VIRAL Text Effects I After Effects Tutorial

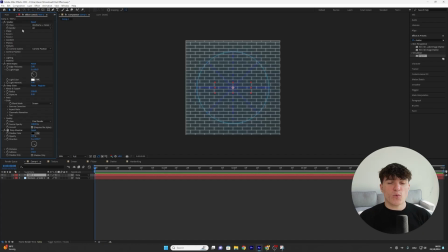(4:09)
And no, we're not cosplaying Bob the Builder. So the first thing we're gonna do is put the view from wireframe to rendered.
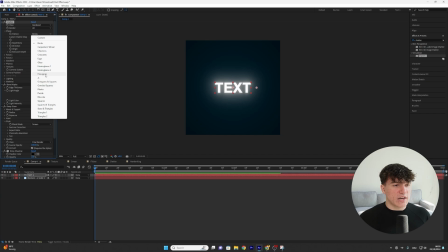(4:14)
Then God, we're back to normal. Next, open up the shape and put the pattern from bricks to glass. The repetitions we're gonna change later. but first of all, open up force 1.
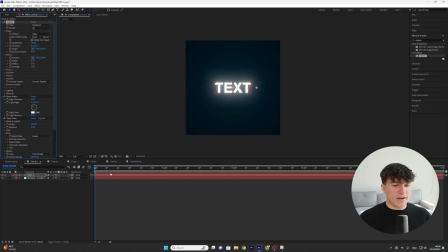(4:22)
In here, I want you to put the radius from 0.4 to 0. Then go ahead on your timeline to where you want this animation to start, let's say at 1 second, and set a keyframe for the radius. Then go to where you want your animation to be finished, let's say 2 seconds, and create a second keyframe, but this time put the radius from 0 to 1.
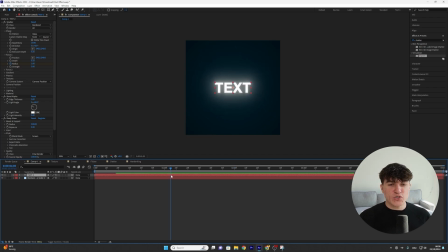(4:38)
As you can see, our text is getting shattered, and now it's a bit easier to set your repetition size. As you can see in my case, if I go ahead, the pieces are pretty big and it doesn't shatter that much. And by increasing the repetitions to, let's say, 40, you can see we get way more shattering.
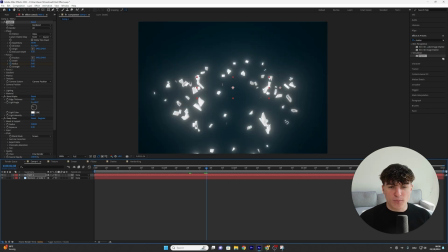(4:51)
When I go ahead and zoom in, you can see the pieces are way smaller and way more detailed, which in my opinion looks pretty cool.
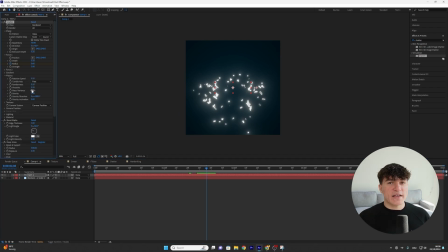(4:56)
What you use here is up to you. And lastly, we're going to open up our physics, put the mass variance from 30% down to zero, and then the gravity from three to 10. And now when we play ahead, you can see we have this awesome shattering effect. Something I actually like to do, which I got bashed for in the comments last time, is dragging the shatter effect below my other effects.
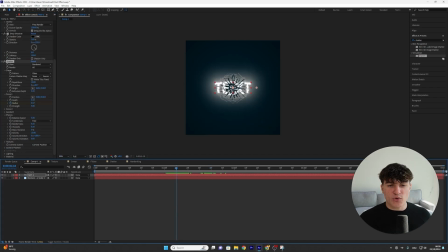(5:13)
That way, when we go back to the beginning, you can see my shattering is also affecting the glow, which I think looks pretty cool.
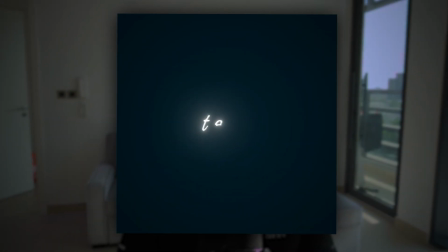(5:19)
But what you do is up to you. And I think next we should create this nice handwriting effect. Which after the shattering is my second favorite. For this effect, things are gonna change a bit. Because although you can make this effect using a standard font. It wouldn't really look that cool. So in my case, I'm gonna use a font that looks more like handwriting. I will put you some good ones on the screen right now.
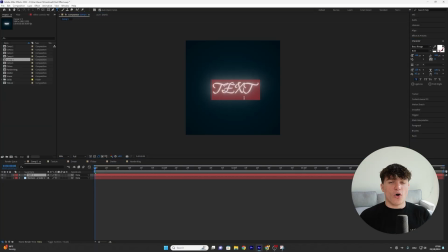(5:36)
And in my case, I'm gonna go with the font called Bo Revaage. Also, instead of caps lock, I'm gonna put my text in lower cases. As you can see, it looks a bit cooler. And let's also put the tracking to 100. So that the characters are a bit more separated. And the reason why this effect is my second favorite is because it's pretty annoying to make. What we have to do is select our text layer and then click onto the pen tool on the top.
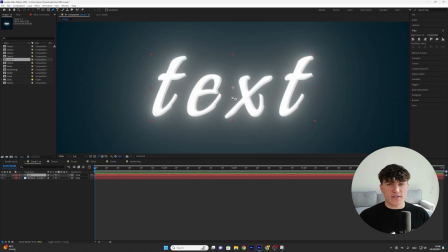(5:54)
Now zoom in and we have to draw a mask around our characters for each character. Start from the left and then go to the right.
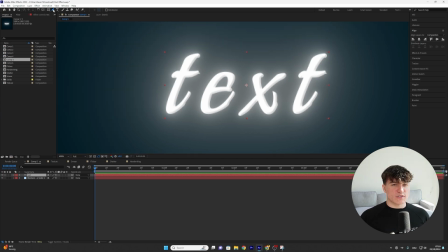(6:00)
How it works is pretty simple. Just make sure you have your pen tool selected and then make your first point at the top of the letter.
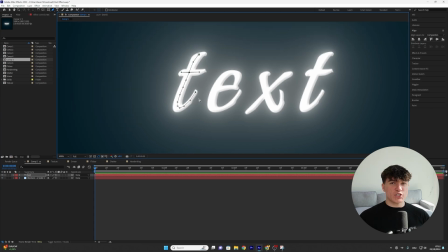(6:05)
Now just follow the shape of your letter and make a dot every few pixels. Once you've finished your first letter, just reselect the layer and then start over again with the next one.
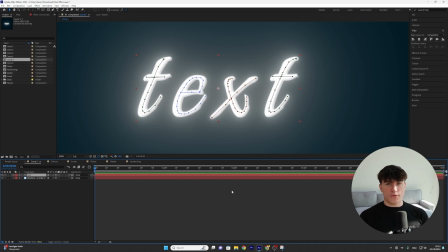(6:12)
Once that's done, your text should look something like this. And now we can add our effect. As always, head to the effects and presets, and this time, search for stroke. And by the way, if so far I have helped you with this tutorial, I would appreciate if you scroll down and stroke the subscribe button. But as always, drag this effect above all the other ones on your text. And inside the stroke effect, we're gonna start by enabling the checkmark next to all masks.
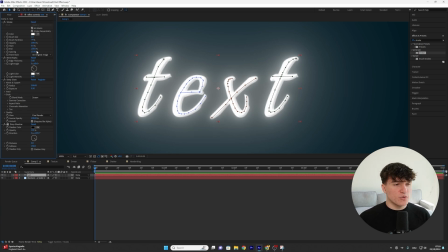(6:32)
The brush size depends on how thick you want your text to be. In this case, I'm gonna go for 5.5. My brush hardness is always at 100. And the paint style, we're gonna put to reveal original image. Now, as you can see, the higher you go with your brush size, the thicker your text will be, so you can make some small adjustments if you need to.
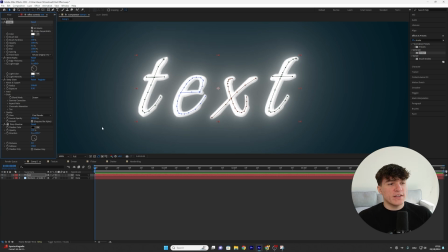(6:47)
To finally get to the interesting part, which is the animation, we're going to set a keyframe for the end at the very beginning where we want the animation to start.
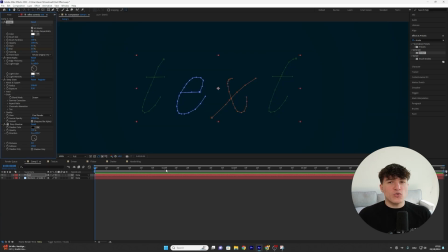(6:53)
The value we're going to put from 100 down to 0% and now we have to go ahead to where we want the text to be visible, which in my case, let's say one second. Once we're here, we're going to create the second keyframe and put the value back up to 100%. Zoom out and we're going to press 0 on our keyboard.
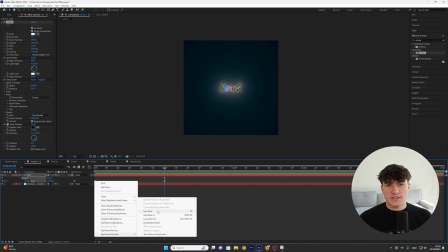(7:06)
Select both the keyframes, right click, go to keyframe assistant and hit easy ease. If we play the edit, you can see we now have this nice handwriting animation. And if you don't want to get my exact text effects I use to make my edits look the best as possible,
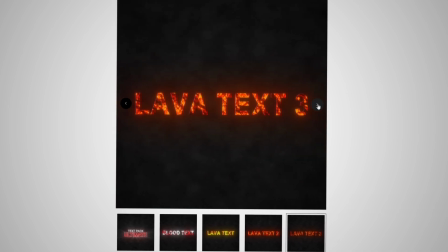(7:17)
make sure to check the first link in the description because you can still get my limited time text pack for up to 50% cheaper. Limited time offer. And now that we're done, go make an edit and tag me on Instagram. You need to watch this video next and I'll see you there.